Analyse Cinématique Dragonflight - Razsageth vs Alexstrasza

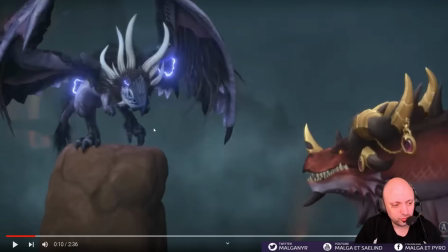Je ne suis pas sûr que ce soit vraiment des dents d'ailleurs, peut-être que certains vont m'ont corriger, mais en gros elle a des espèces d'excroissances dans le bec et en fait ils se sont calqués sur ce qu'ont certains pingouins, certains manchots, donc il y a vraiment une inspiration pure des oiseaux au niveau de Razaguet et ça se voit aussi au niveau du plumage avec ces espèces
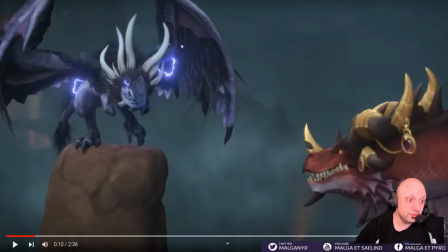de proto-plumes et je le rappelle les oiseaux sont des dinosaures et pour remontrer encore le côté T-Rex, le côté vieux, le côté vraiment primaire des proto-drex, et bien du coup ils ont vraiment rajouté, c'est un T-Rex avec des ailes globalement,
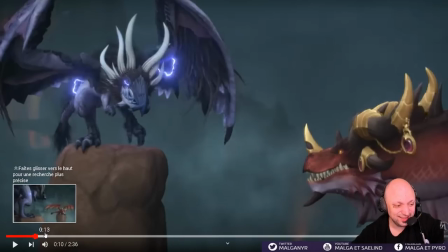le Razaghet, qui crache des éclairs, on avait un T-Rex du soleil avec BFA, avec Battle for Azeroth et Rezan, là maintenant on a un T-Rex avec des ailes qui crache des éclairs, donc c'est plutôt stylé, en tout cas les ailes sont vraiment très très très sympas je trouve,
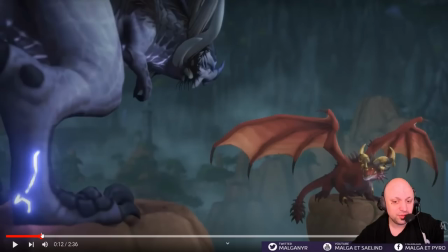et là on a vraiment encore une fois l'opposition
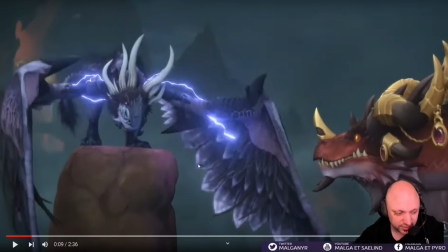on reconnait là Alex Traza assez diplomate qui essaye de trouver un compromis avec
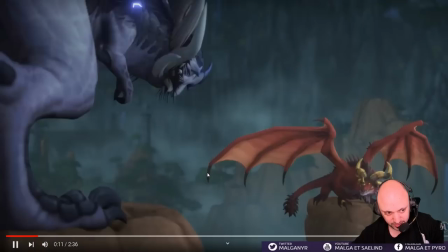Razaghet on a vraiment le nom
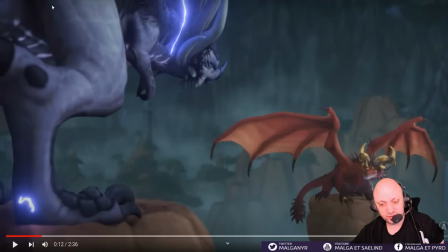Alex Traza et Razaghet vraiment c'est l'opposition de style, l'opposition de méthode on a vraiment tout qui les sépare et bien sûr aussi le bannissement de Razaghet qui ne fait que qui ne fait que creuser
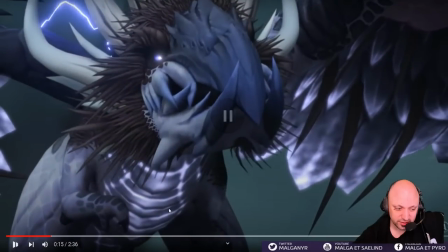les différences bien sûr alors ce qui est intéressant c'est que là on a aussi pour nous montrer encore la menace bien sûr
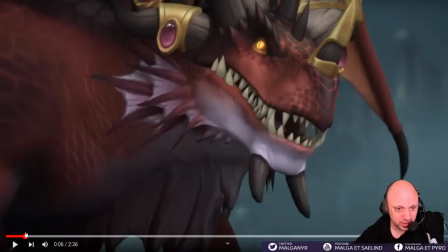une contre-plongée en permanence où on met Razaghet sur une hauteur un conflit,
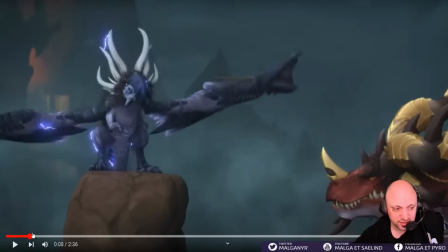un combat entre les deux je le rappelle et Razaghet qui est posé en hauteur vis-à-vis d'Alex Trazza
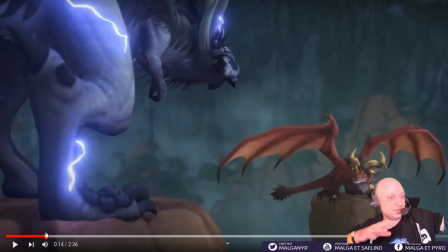dans les deux rapports, soit Alex Trazza regarde de haut Razaghet, enfin regarde vers le haut vers Razaghet, soit Razaghet regarde vers le bas avec Straza, il y a encore ce rapport un petit peu de puissance qui est mis justement à l'échelle que l'incarné primordial face à un aspect, bah c'est probablement l'incarnation primordiale qui mène
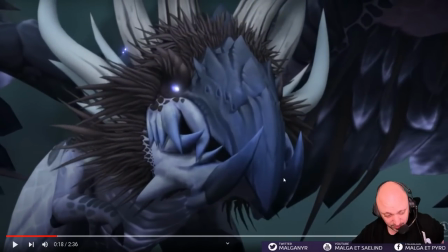et on rappelle d'ailleurs, j'y pense maintenant, mais le rivage de l'éveil c'est vraiment l'endroit du vol rouge et du vol noir et n'oublions pas que Alex Straza c'est elle qui a beaucoup parlé de Razaghet, c'est ce que je disais Irion bien sûr, Irion aussi qui est, donc j'aurais pu m'y attendre mais Irion qui a justement en tant que fils de Deathwing,
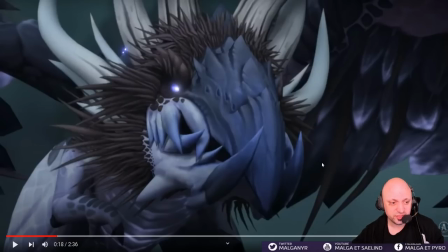fils de Nelsarion le passé d'avoir banni justement aussi Razaghet dans la vidéo d'héritage numéro 3 de Dragonflight donc c'est vrai que c'est logique qu'on voit énormément Razaghet dans la zone en fait puisque son opposition avec Alexstrasza et son opposition avec Irion c'est tout à fait logique
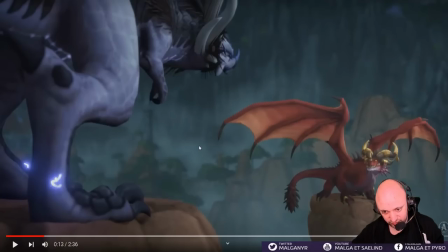Alors j'aime beaucoup les phrases de Razaghet, encore une fois le personnage est super bien travaillé
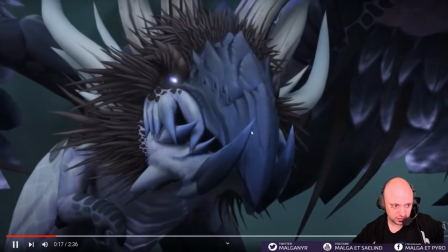Le temps c'est toi qui me l'as volé
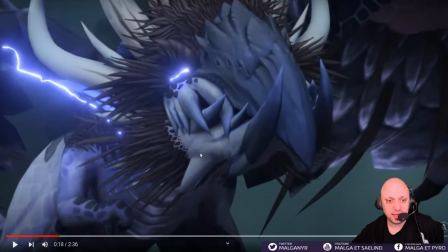En mode Elle a vraiment la haine Razaghet Contre sa geôlière Globalement
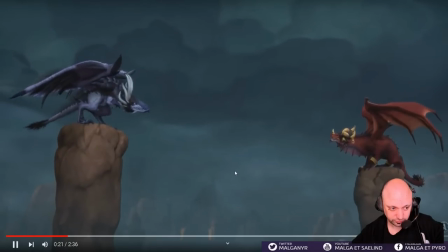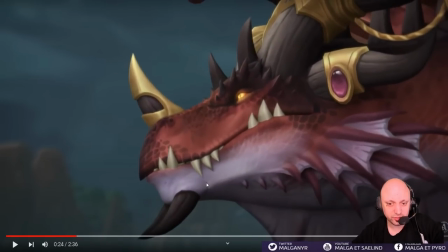Comme les seigneurs élémentaires A une époque par les titans C'est un niveau d'échelle Qui est sensiblement le même Mais les forgés par les titans qui ont les gardiens qui ont flingué les seigneurs élémentaires finalement qui ont enfermé les seigneurs
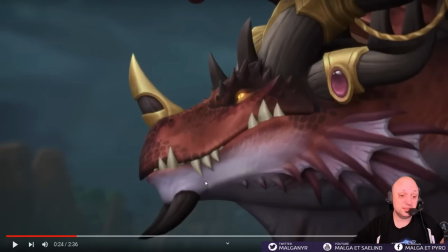élémentaires on a du coup les gardiens titans draconiques qui ont enfermé les dragons élémentaires dans des prisons, c'est vrai qu'il y a aussi il y a aussi un petit peu ce bis répétitas ce miroir ce miroir qui est créé qui est donc échoué à
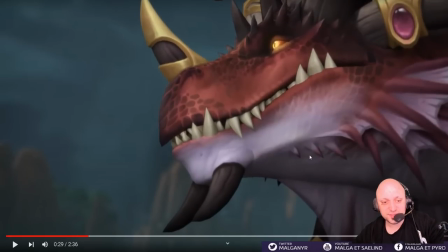rétablir la paix entre nous extravra qui rappelle ses idéaux de paix etc tant de vies ont pourtant été
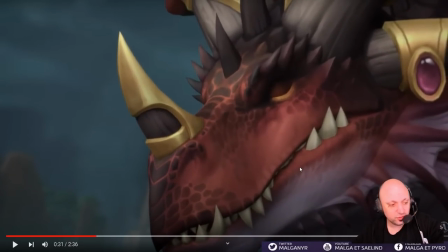sacrifiées Donc la référence aux guerres draconiques.
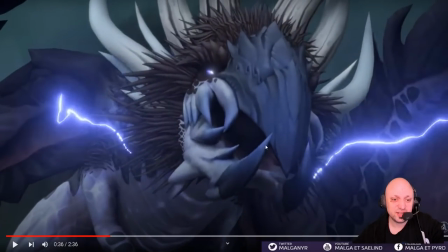J'aime beaucoup le fait que Razaghet lui mette la tête dans la boue.
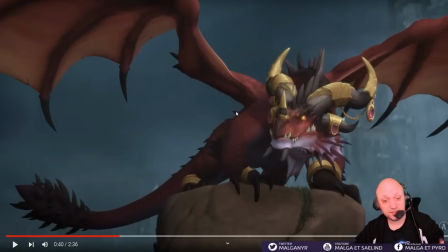J'aime bien aussi le mot « Eddie », c'est con, mais « Lady des Titans », c'est très intéressant. Ça fait comme si Razaghet...